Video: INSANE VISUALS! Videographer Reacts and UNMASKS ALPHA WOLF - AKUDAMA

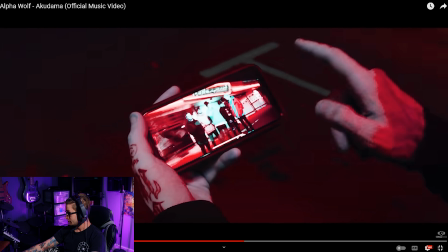12:55 another excellent pre-planned transition so a lot of the cool in-camera transitions that come up a lot in videography uh is just having a great game plan ahead of time and
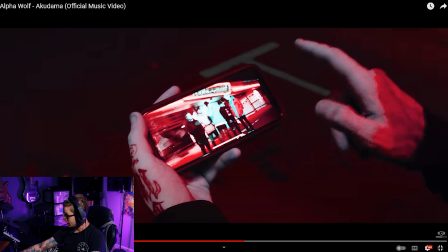13:09 knowing so like they have this picture of the band this still he may have dropped that in in post because i can't tell if this little white corner here is part of the picture or if that's showing that the actual original footage was
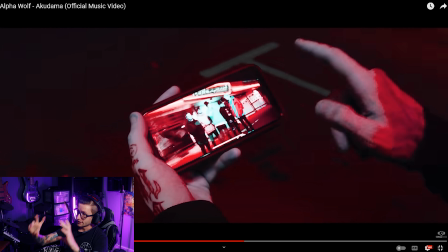13:24 like of the phone and then he dropped that in in post maybe or did they just take a picture of the band real quick and then have him swipe because once
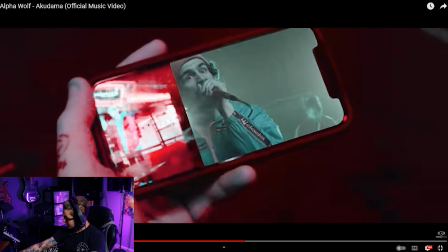13:32 he swipes here see if i can grab it we can see the mask outline here where it's again just transitioning to the next clip of the video really really creative like every single shot in this video is fucking well planned out and just amazing looking
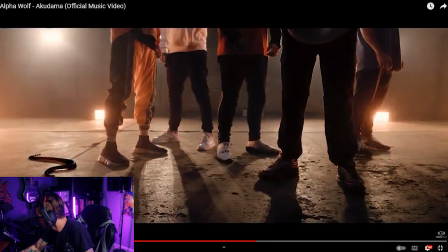13:51 what was
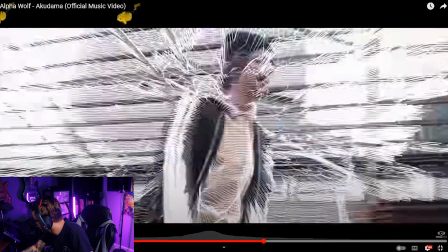14:00 that
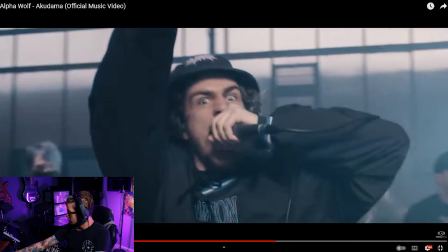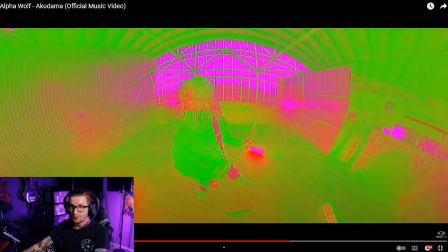14:10 this shit just gets crazy so many effects like you could pause it every two seconds and find something new like i've seen this video a handful of times and
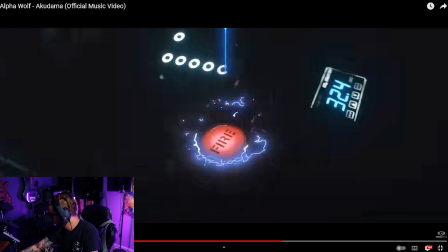14:19 every time i find something new there was a quick snake that crawled across the floor a second ago this shit maybe some sort of
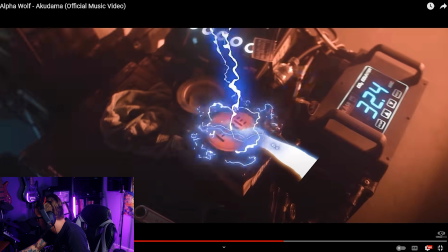14:29 stock footage i guess i don't really know what i'm looking at like
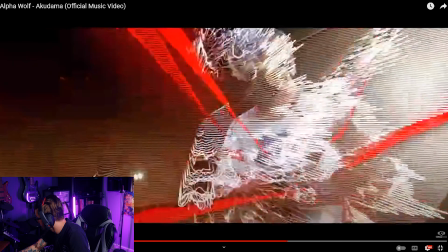14:34 just crazy this
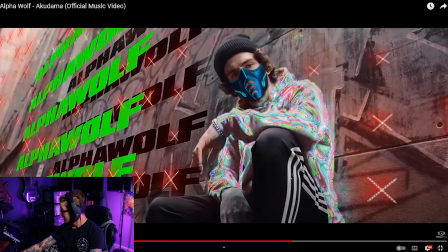14:39 we got like sub-zero's mask here or something this is pretty simple just i assume you got the
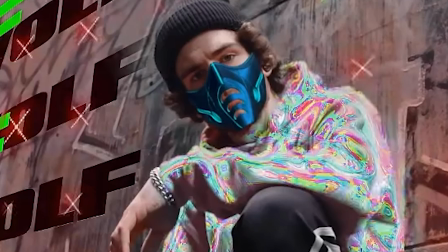14:45 graphic or asset offline maybe he made it from scratch i don't know and then just overlaid it of this
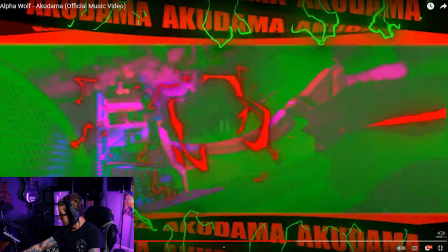14:50 shot here and keyframed it to move with his face you can kind of see that animation a little bit coming through there
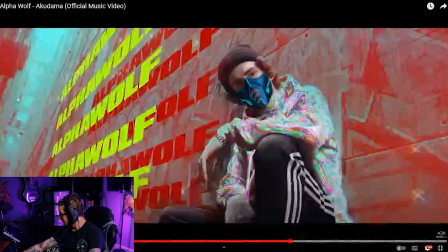15:01 balenciaga is that what the fuck he was wearing balenciaga
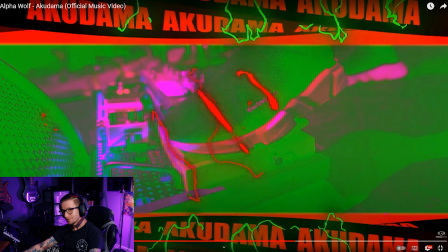15:09 ladies and gentlemen i wish i had that kind of money for shoes i don't the
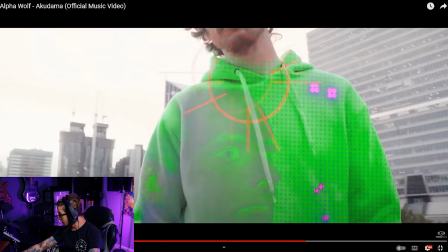15:19 fucking quickscope i don't know maybe that he just downloaded a video of fucking call of duty quick scope or whatever
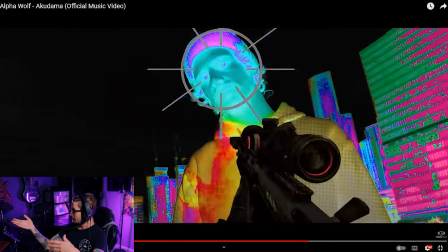15:27 and then cut it out because you see the edges aren't like perfect here so i'm thinking maybe he grabbed that from a video pulling the sniper out and doing the quick scope and then drew a mask around it to cut it out and overlaid it on here with a fucking crosshair or whatever the creativity needed to just think of this shit insane i i fucking want to
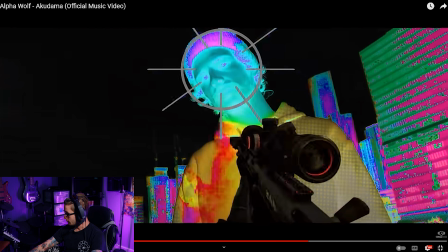15:50 try it but i'm like i don't even know where to fucking start so maybe i'll just try and fucking quick scope one of my friends or something and try and put it into a music video who knows
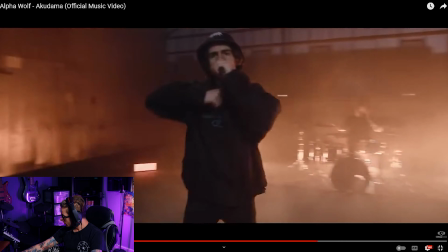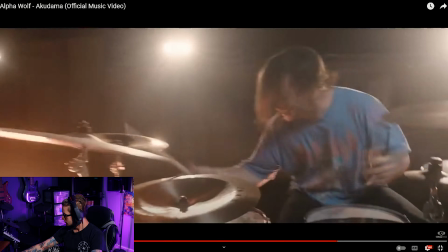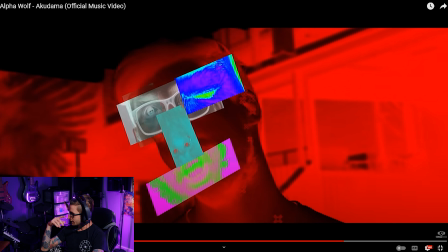16:15 so that's kind of cool there this not my favorite shot in the video but again just kind of leans into that chaotic nature of this which goes with the music very well um but again we just have cutouts from other clips each with like a different effect on it layered on top of
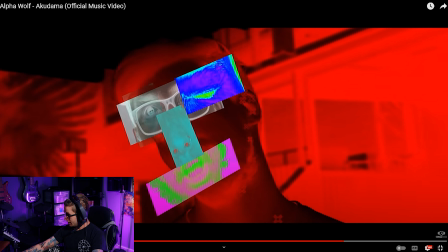16:32 each other to create this glitchy kind of uh if you played undertale makes me think of the last boss in that game uh it's just kind of like a photoshop nightmare kind of definitely